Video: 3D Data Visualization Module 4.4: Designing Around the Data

Computer-generated imagery often looks fake and unnatural because objects are perfectly smooth and the image is perfectly clean, but real-life objects are often random and dirty. We expect the disordered randomness of the real world when we see live-action movies.
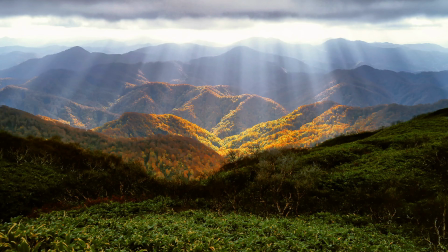4:16 There's atmosphere and haze in the air, lens flare on images shot with a physical camera,
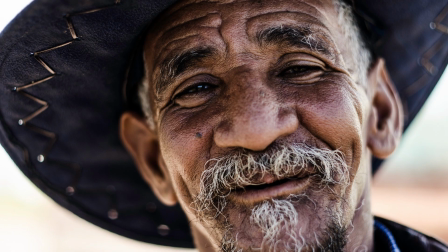4:22 pores and wrinkles on people's skin, wear and tear on surfaces. You can add imperfections into your visualization to make it look more realistic, with a bit of algorithmic noise. Noise in general refers to randomness. It can be a bad thing if it's unintentional, but you can use it purposefully as well.
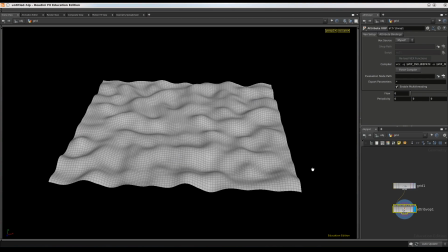4:40 You can add noise to a surface in your scene to make it less perfectly smooth by assigning a wave function to its coordinates in 3D space. Or you can add noise to your 2D image to make it look less clean and rendered.
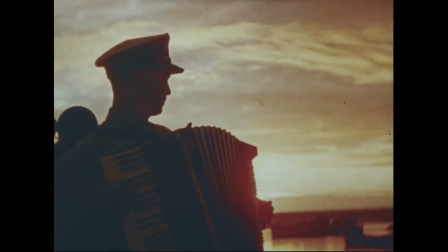4:52 This can have a bonus effect of actually looking more like something recorded on a physical camera. Videos
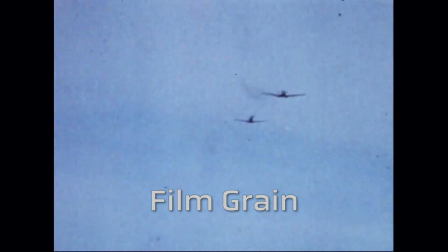4:58 that are shot in physical film often have visible noise called film grain,
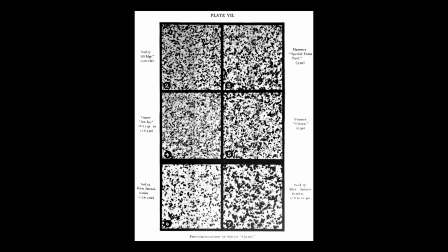5:02 which is an optical effect that happens due to tiny particles of metallic silver or dye in the film itself. Virtual cameras don't have film and therefore don't naturally have this noise. But filmmakers often actually add this back in digitally because audiences are used to seeing it, and it adds to the movie look. Not all noise is the same. There are many different noise algorithms that produce different looking effects.
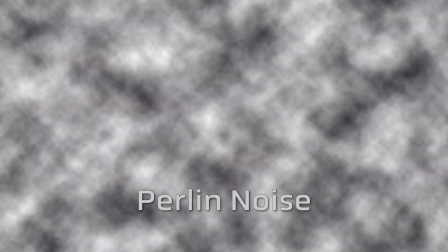5:25 One of the most famous being Perlin noise, which was developed in 1983 specifically for the purpose of making computer-generated surfaces look less machine-like. What all noise does have in common is that it's implemented as a mathematical function that creates a texture of values within some range, often between 0 and 1. The noise function can be one-dimensional and return a single number per position, or three-dimensional, returning different values for red, green, and blue. Noise can be random or regular. You can combine different types of noise to create pretty advanced geometry or effects.
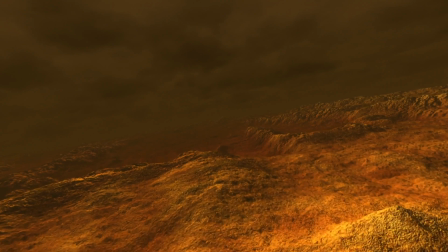5:58 The positions and large-scale heights of these mountains on the surface of Venus are data-driven, but the smaller texture and fluctuations on the surface are a result of noise.
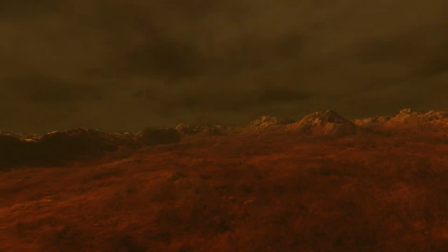6:07 If you are looking to make a randomized, not data-driven environment, you can actually use noise to make the mountains themselves as well.
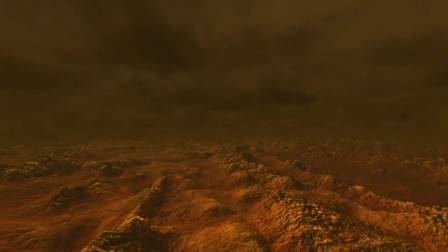6:15 Layering noise functions can increase the naturalistic look of a texture.
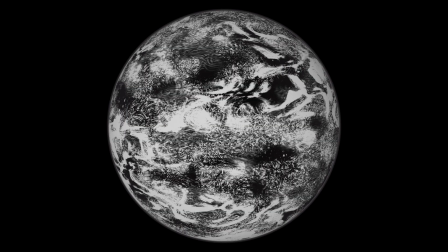6:19 You can use combinations of noise functions to create realistic-looking clouds, with different types of clouds like you would expect to see on a real planet. Whether you're making your visualization noisier, higher resolution, or combining it with scientific illustration, making it more aesthetically pleasing to an audience can help with their enjoyment and their understanding of the data and its context.
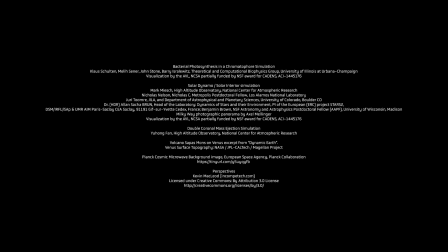Fun fact: scientific measurement instruments detect a lot of noise, and it can be a challenge to decipher whether something is noise or a feature.
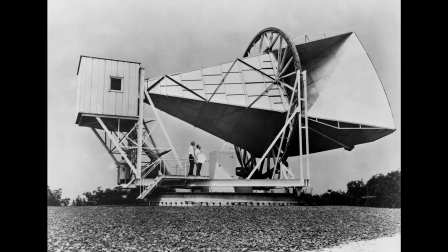6:53 In 1964, astronomers detected a signal from a radio telescope that they couldn't explain.
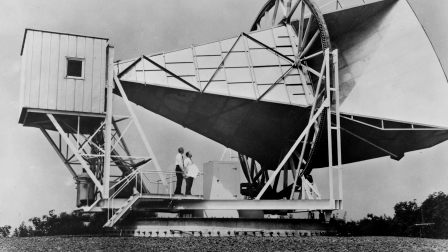6:58 They thought it was noise and searched for all possible causes of the noise until they found pigeons living in the antenna. Thinking they solved the problem, they ushered out the pigeons and cleaned the instrument, but the noise persisted.
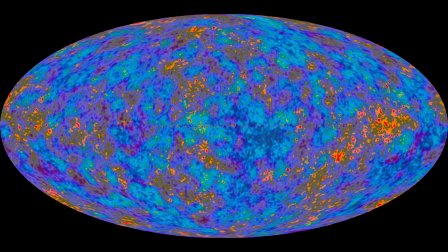7:10 It turns out they discovered the cosmic microwave background, a very faint radiation signal that permeates all space in the entire universe.
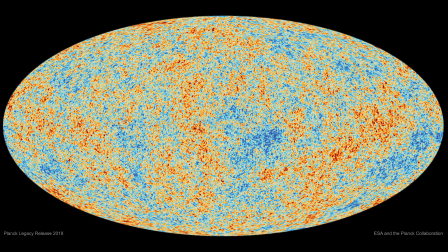7:18 This radiation is left over from the Big Bang.